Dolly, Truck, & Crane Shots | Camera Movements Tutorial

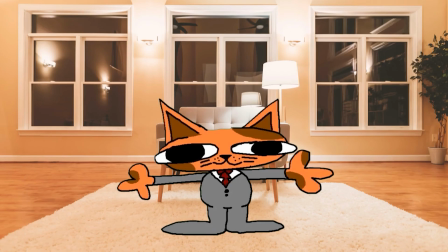6s
Hello, this is Derek. Say hi, Derek.
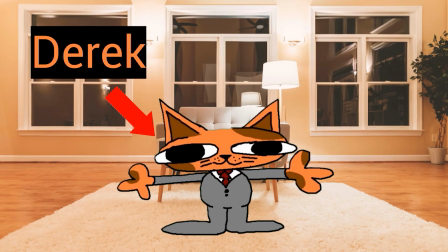10s
Today, Derek has to watch a work-mandated video about camera movements.
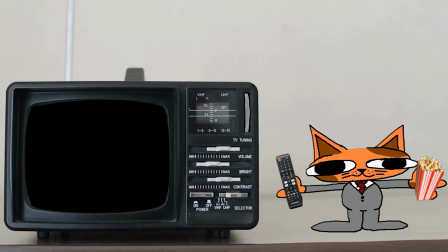16s
Right, Derek? Now that everything is set up and Derek has his snacks, please pay attention, and let's begin.
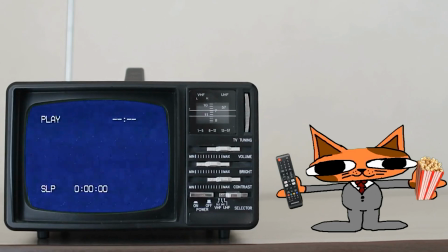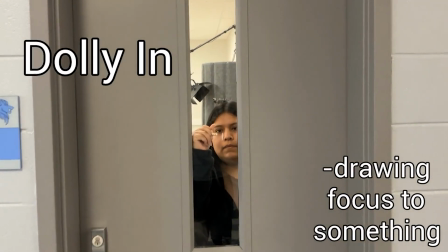29s
The first of the three camera movements is the dolly, which moves forward and backward.
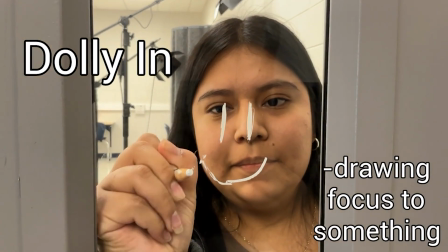35s
Here, dollying in is actually being used to focus your attention on something that was in frame but previously smaller.
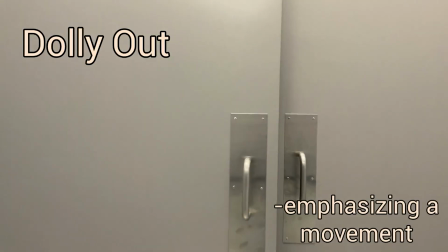42s
It could also be used to make a movement feel or seem more impactful.
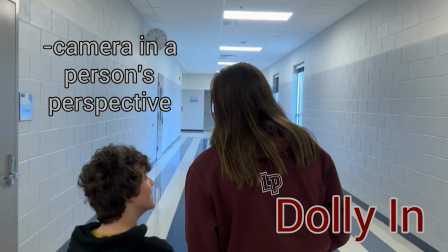47s
It could also be used to replicate the view of someone, sneaking up on someone else maybe even scaring them.
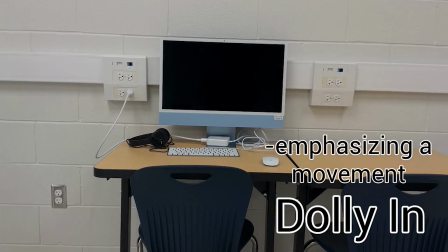55s
Another thing the dolly is good for is for emphasizing objects moving in and out along with the dolly.
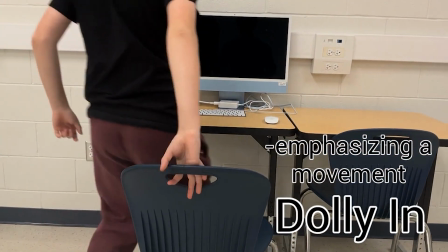61s
For example, scooting in a chair.
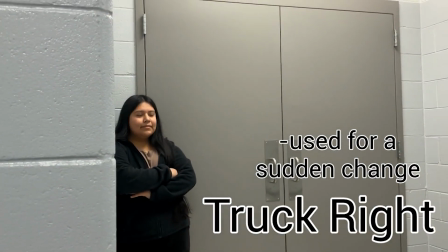66s
The second one is the truck. It moves left and right. The truck can reveal, accentuate, focus, etc.
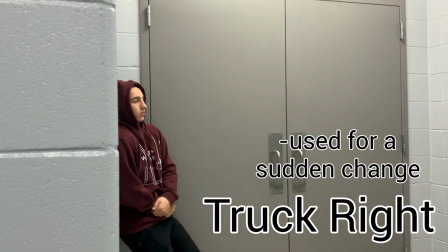73s
All movements can be used for all these things and more, but the truck is especially useful specifically on the x-axis.
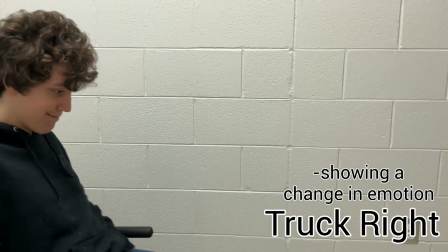79s
Like if your subject moves in parallel with your truck, and your scene gets darker and darker,
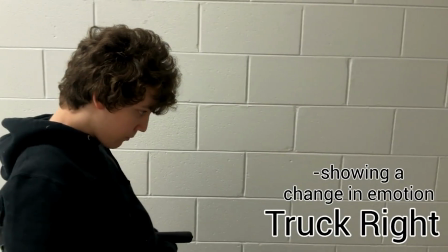85s
it can reveal a completely different emotion than originally presented in the first few moments of your shot.
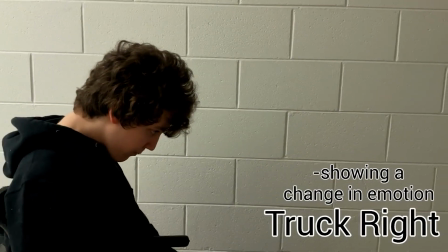91s
It's actually really cool.
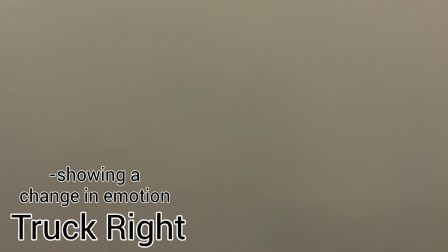93s
Then you can use it to almost put a blinder on by trucking right behind something solid and trucking back left to reveal a completely newfound emotion.
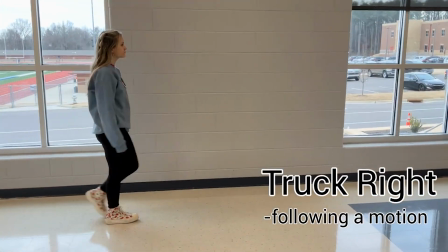103s
And finally, you can just follow a motion like walking or even running.
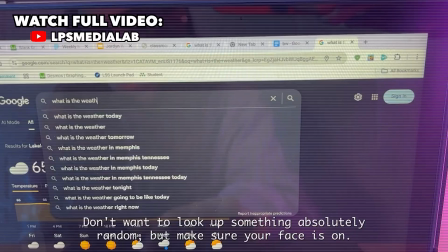109s Welcome back to Common Sense Corner, where I'm going to teach you how to look busy. You want to look up something?
Derek, stop messing with the knob.
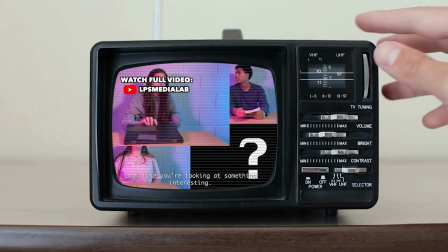116s Doesn't look like you're looking at something sorry about that. interesting. Contestant number 2.
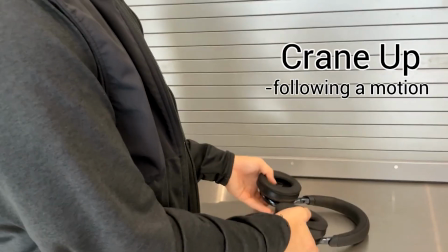121s
Thanks to Derek, we're now on our last movement with the crane, which goes up and down or on the y-axis.
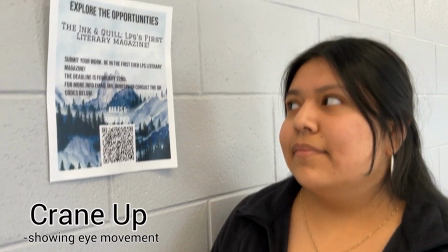127s
Another thing you can do is play inside the frame by not moving too far, like showing eye movement.
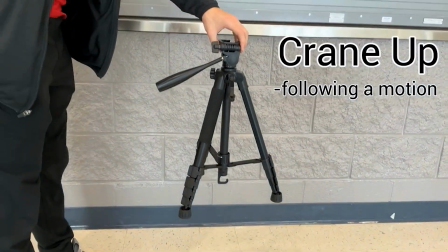132s
You can also do something like follow an object as someone picks it up and it goes up and is placed on a shelf or some other type of table.
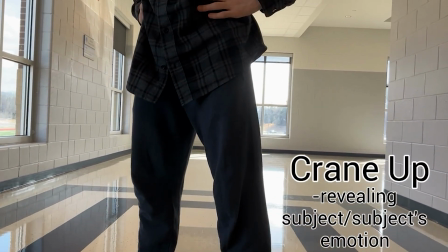141s
One last thing you can try is conveying your subject's emotion, like some type of hero who just introduced himself to a bad guy.
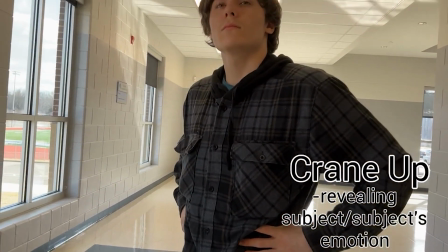149s
Derek.